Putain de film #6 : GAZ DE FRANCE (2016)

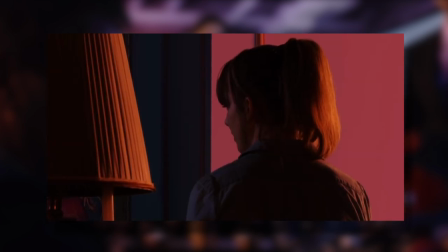[24:55]
Vu que c'est un premier film, c'est le point positif, mais aussi le point négatif.
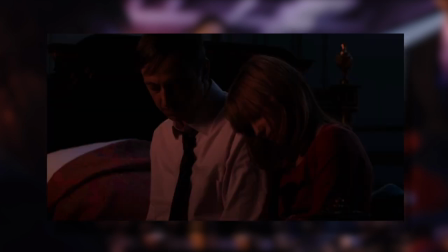[24:59]
Il veut montrer beaucoup de choses sur son cinéma et c'est pour ça qu'on sent qu'il y a des sujets qui ont vite été élucidés.
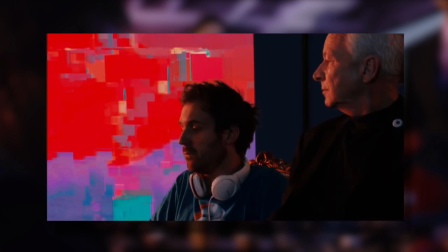[25:05]
Et aussi peut-être parce que le budget était limite. Donc oui, je peux comprendre que ça ne convaincra pas tout le public.
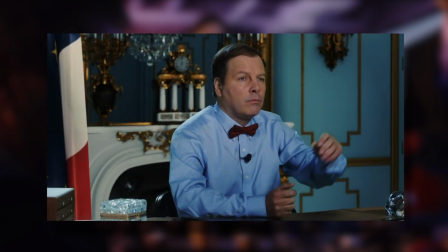[25:10]
Et puis inciter des gens à voir des films politiques, c'est vraiment très compliqué. Mais je trouve qu'il y a une inventivité qui mérite d'être soulignée.
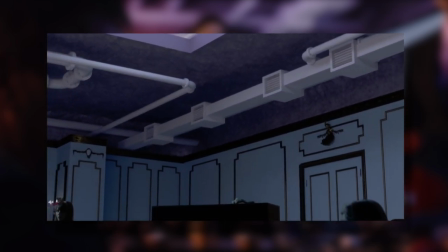[25:17]
Ce qui m'a surpris en cherchant des infos sur ce film, c'est que le réalisateur a essayé d'utiliser le moins de décors possible.
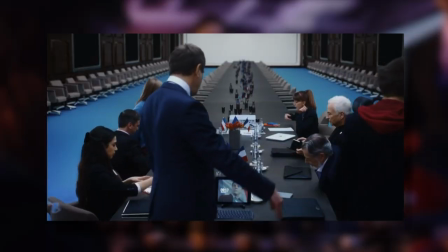[25:23]
Un peu comme dans le théâtre avec une pièce de Samuel Beckett. Oui, tout ce que vous voyez a été fait à 90% en fond vert.
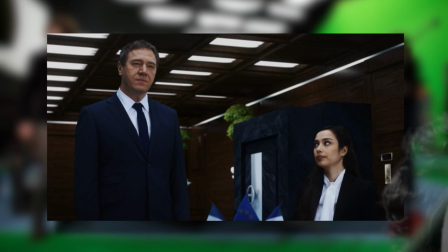[25:29]
Il a travaillé avec le directeur de la photographie Thomas Favel,
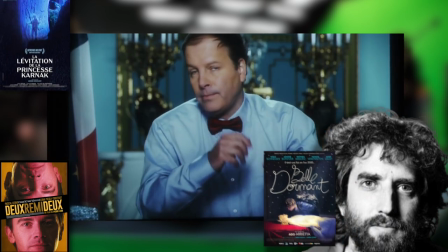[25:32]
qui a bossé avec d'autres réalisateurs qui sont à la recherche d'un cinéma plus fantaisiste et non naturaliste, avec une grande influence dans l'art contemporain.
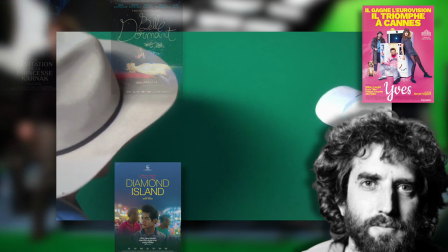[25:40]
Et ce n'est pas la première fois qu'ils travaillent ensemble, parce qu'ils se sont retrouvés pour l'émission musicale Le Ben et Bertie Show.
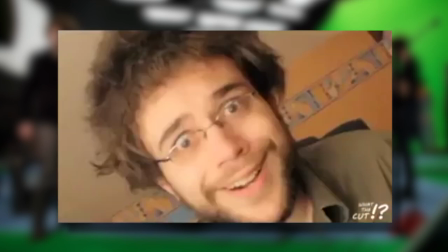[25:45] Mon Dieu ! Tout est lié !
Et c'est vraiment grâce à cette émission que Forgeard a pu trouver l'équipe qu'il lui fallait et qui était en osmose avec son art pour réaliser son premier film.
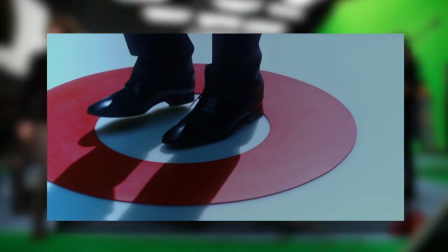[25:56]
Et avec cette envie de filmer tout en fond vert,
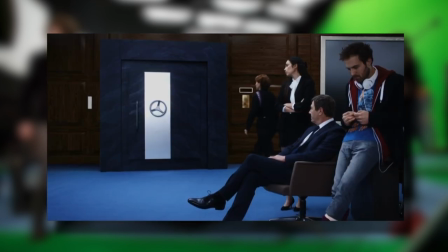[25:59]
c'est surtout pour avoir une liberté sur la création des décors et de la lumière. Et comme le réalisateur n'avait jamais l'idée principale de la lumière et des décors,
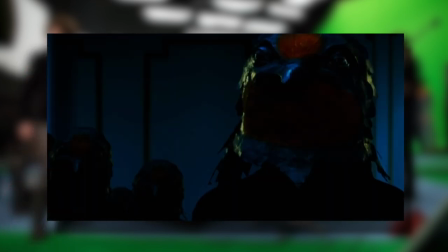[26:07]
ça a pu changer en cours de route entre le tournage et la post-production. Bon, il est vrai qu'à certains moments, on ressent le fake, mais ça ne détériore pas la vision du film.
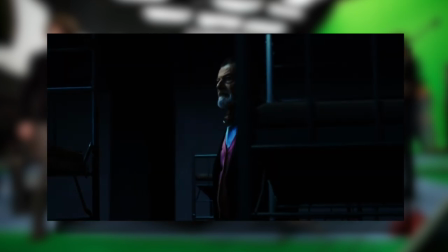[26:15]
Ça donne même à cette fiction quelque chose d'irréel et de fantaisiste, hors de notre temps et de notre monde.
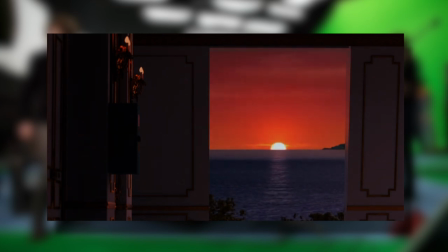[26:21]
Et donc, avec le recours que j'ai, par exemple, à des fonds d'incrustation, en stylisant complètement
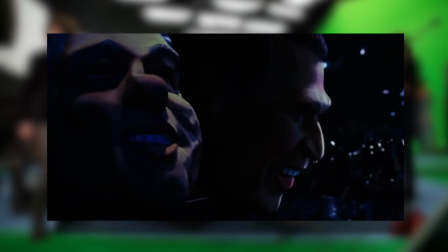[26:29]
l'Élysée et ses sous-sols imaginaires,
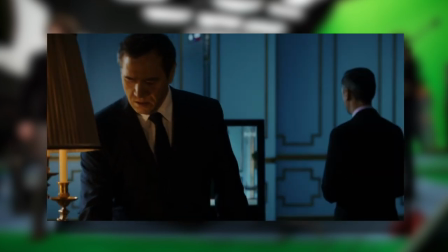[26:32]
voilà, j'essaie d'obtenir quelque chose qui, peut-être à mon sens, serait plus réel encore qu'un documentaire fait à l'Élysée, par exemple. Et il y a autre chose qui rend ce film assez énigmatique, c'est sa bande originale. Et bien évidemment, celui qui a composé cette BO assez space n'est nul autre que Bertrand Burkala.
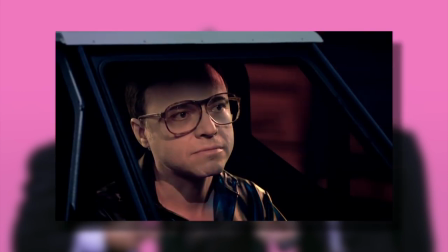[26:50]
C'est un musicien hors pair qui a l'air de venir d'une autre époque comme Catherine et Forgeard.
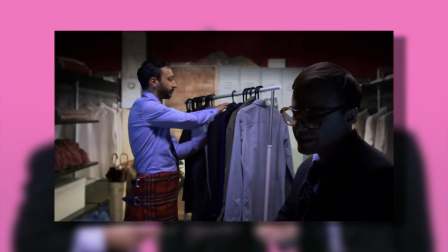[26:54]
Comme quoi, ils se sont bien réunis. En plus, Forgeard et lui se sont connus dans l'émission que j'ai citée plus tôt. Mais c'est pas vrai, hein.
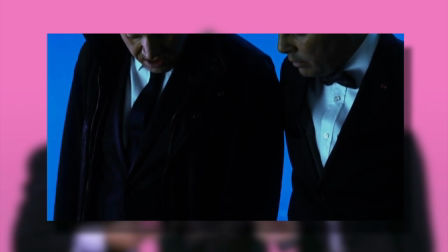[26:59]
Ça va pas recommencer. Et cette musique veut vraiment s'approcher de la synthwave pour nous faire ressentir le malaise ambiant de ce film et cet univers fictif et invraisemblable.
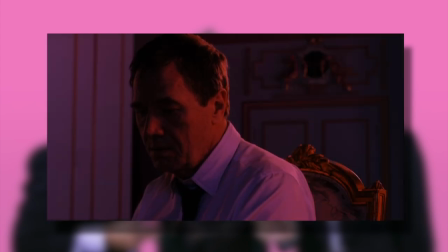[27:08]
Tout est fait pour que ce soit étrange avec un acteur singulier qu'est Philippe Catherine,
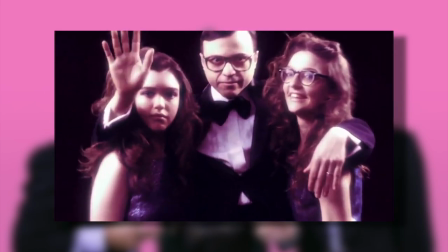[27:13]
un réalisateur bizarroïde et un compositeur déroutant pour avoir quelque chose d'incommensurablement spécial. La musique à l'intérieur même du scénario, à l'intérieur du récit. Alors c'est pas complètement un hasard, c'est parce que ça m'intéresse aussi de faire des films où la musique joue un rôle dans le récit. Il faut arriver à décoder à la fois ce que cherche le réalisateur et ce qui est bon pour le film. Et parfois, d'ailleurs, ça coïncide pas nécessairement. Donc on peut, enfin, ce qu'on se dit, tiens, ça serait bien pour le film. Là, il se trouve que tout coïncidait. Mais donc, il y a une première chose qui est quand même de bien comprendre le film, de bien comprendre ce que cherche la personne à exprimer.
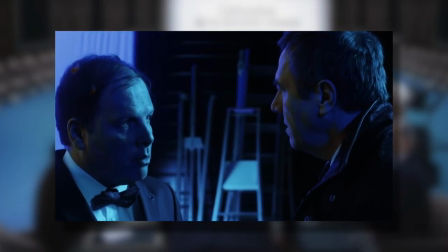[27:52]
Et avec tout ce que je vous ai dit, est-ce que je vous le conseille ? En vrai, c'est à vous de voir si vous décidez de dépasser votre limite du cinéma français et d'entrer en apesanteur.
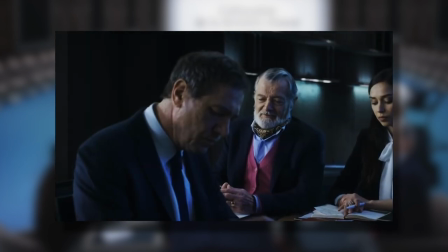[28:01]
Comme je l'ai dit, il n'est pas parfait, mais il s'y dégage une telle sincérité dans son propos, sa technique et ses acteurs que je ne peux dire que c'est un film à éviter. C'est plutôt un exemple de cinéma à suivre. C'est très exigeant, mais ça vaut le coup de s'y plonger. Et comme disait mon père qui m'a donné ce petit jouet avant de partir à la guerre d'Indochine, c'est avec la volonté qu'on peut réussir à faire de grandes choses et qu'un grand pouvoir implique de niquer sa race. Hop, fous-toi pas de ma gueule, ça vient pas une réplique de Souris 4, ça ? Tu mettrais en doute la parole de mon père qui est parti à la guerre ? Mais tu n'as donc pas de cœur ? Ah, ça suffit, on arrête cette émission. Sur ce, je vous dis à la prochaine et je bonimentionne les filles que vous oubliez de mentionner. Allez Catherine, je noue une petite mélodie pour nous remonter le moral.
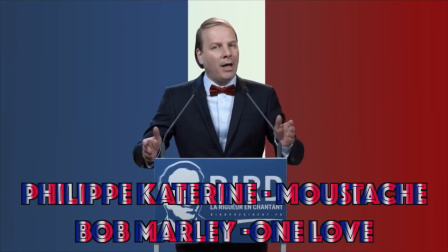[28:52] Je dis chante avec moi et ça ira bien. Sur cette bonne vieille terre, personne n'a la clé.
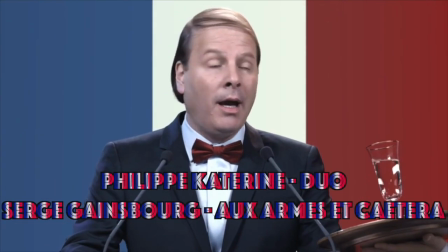[29:00] À quoi bon se complaire, à se révolter.